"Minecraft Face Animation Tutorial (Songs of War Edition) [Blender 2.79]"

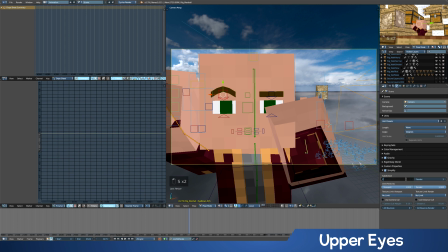That way at least I can see a little bit of the curving. It's not as much as if I had it on like 2 or 3, but it's fine. Anyway, so, alright, yeah, so let's do it. So, auto keyframes back on.
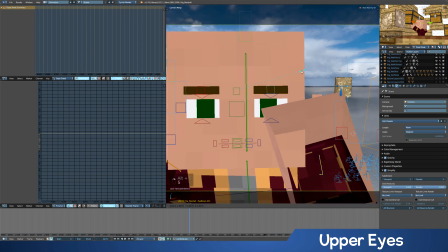Let's start him out in a kind of like a little bit of a straining kind of pose. And you can, what I do when doing the faces, I usually start by just kind of grabbing all 4 of these things and just doing it all at once, kind of symmetrically.
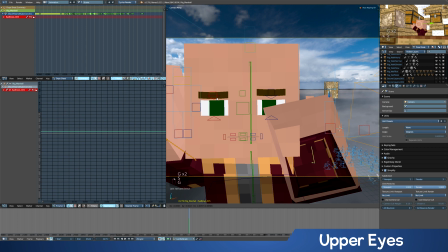Then I'll go through and kind of mess with the eyebrows a little bit, so he's kind of straining here. We don't really even see this though, it's just he's going to be coming out of this pose when he starts.
Welcome!
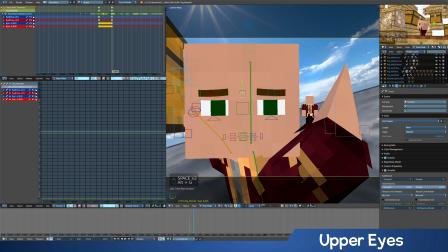Then he turns towards the camera, so we're going to have him kind of raise his eyes and eyebrows a little bit, he's just kind of like welcoming them. So we want him to look a little happier here. So we just go to a kind of happy looking pose, raise his eyebrows a little more, maybe curve a little more.
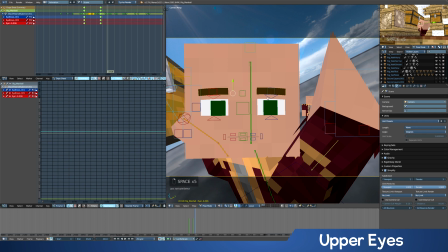Welcome!
And then he kind of holds that for a little bit, but rather than leaving completely frozen, we'll just kind of extend it a tiny bit more.
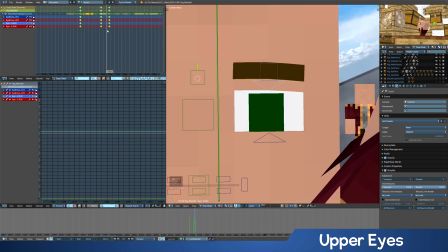So that way there's a little bit of movement. It kind of goes, welcome, slows down.
What can I help you with today?
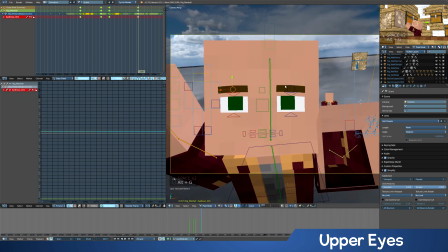Then as he goes back towards it, he'll kind of lower the stuff back down, but now he's not looking quite as grumpy because he has customers. So now he goes, Welcome.
What can I help you with today?
Hi. and that works, honestly.
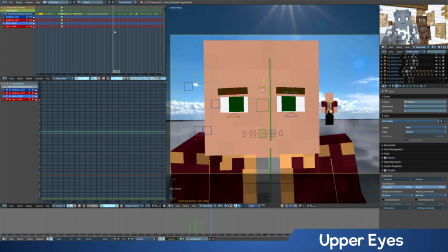In this shot, he's kind of not really on camera that much, doesn't really matter too much. And so we'll just keep scrubbing while he's off camera, don't need to worry about it. Okay, now he's about to come on camera. So let's...
Sardonia.
So he's just kind of walking up. It's kind of static here. There's nothing really too interesting. So I go back to kind of default.
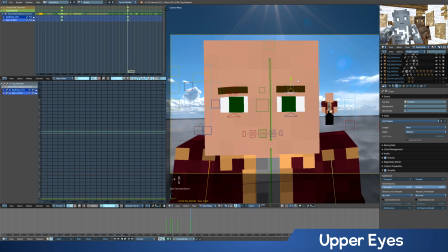Maybe give it a little bit of, just a little bit of kind of something to it that's not quite default.
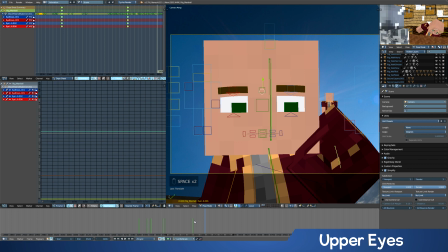Sardonia. All right.
Then now he's reaching down again, so I'd have him kind of like a little bit of kind of,
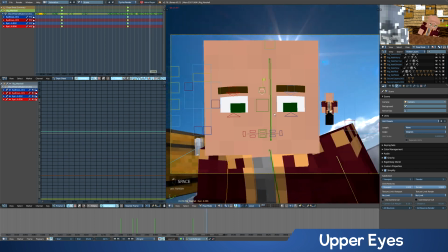not squinting, but something kind of All right. like he's reaching down.
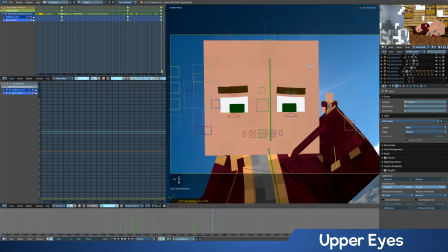Also, I'm going to do something kind of asymmetrical here, where it's going to look kind of more like he's just kind of like, okay. Maybe even do something like that. And as you see here now, I'm kind of playing with each thing a little more individually,
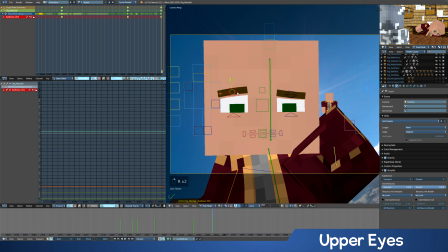but you'll also notice by now that what I'm doing is I'm kind of doing all four of these all together in chunks. You can be more fancy with this. I find this is just easy to do it and it looks fine.
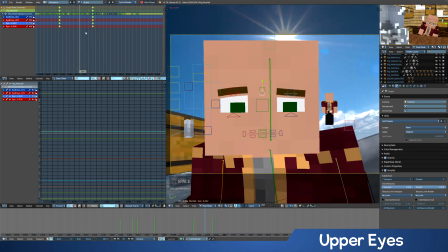So he reaches down.
All right. That'll be.
This should probably stay more
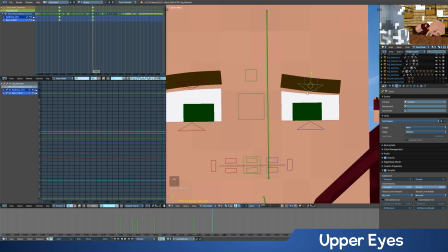down a little bit, and then again we can also zoom in more to kind of get more precise.
Sardonia.
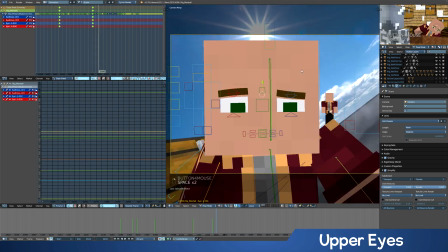All right. That'll be 50. That'll be.
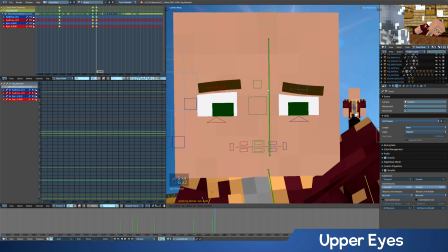Okay, hold it here a little bit because it kind of holds here, and sometimes you just kind of shake things and move them a little bit just to kind of hold it.
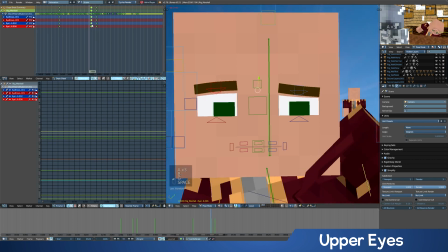That'll be 50.
Maybe move this over a little bit.
That'll be 50 gold.
Then he kind of raises it back up.
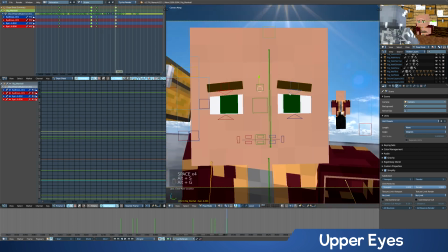That'll be 50 gold.
So now you want him obviously to go out of that pose. Maybe go back to something like this. And this point is, you know, coming up with facial expressions is part of the art of it. I'm no expert.
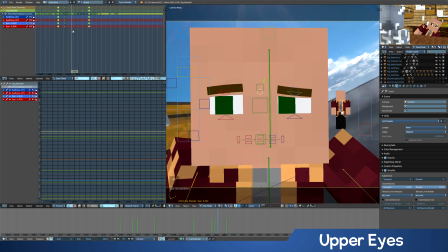However, if you're watching this tutorial in preparation for Songs of War, my advice would be just to watch Songs of War in the past, kind of see what expressions I've gone for.
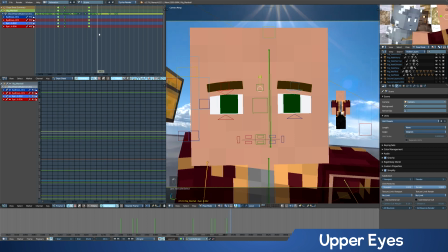I'll try to talk you through some as I'm doing them, but obviously we don't have all the expressions here to work with.
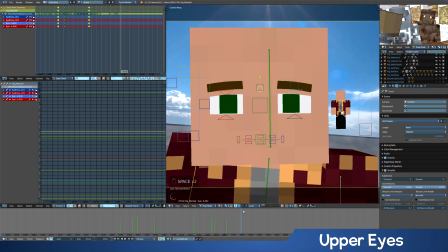But that'll be 50 gold. One thing you'll notice I do a lot in Songs of War is I don't really, let me reset the face real quick.
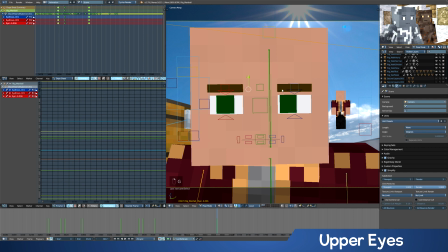I usually tend to bring the eyebrows down a tiny bit by like the default, and I kind of keep things a little more like that versus have like the default like this seems a little more surprise to me. Anyway, let's go to the next part where he talks. So he's not talking That'll for a little bit.
Gold.
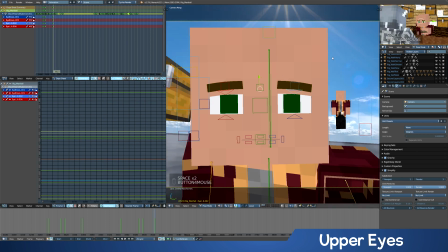He passes on the map. He looks a little bit sad here. I'm watching it back, and I'm seeing over here he seems a little bit on the sad side.
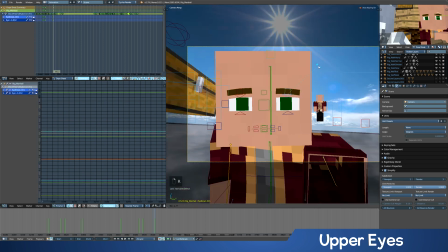So I'm going to actually kind of level out a little bit of these things.
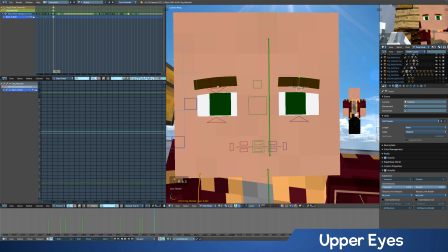I have a little more on the sad bit, so let's kind of flatten that.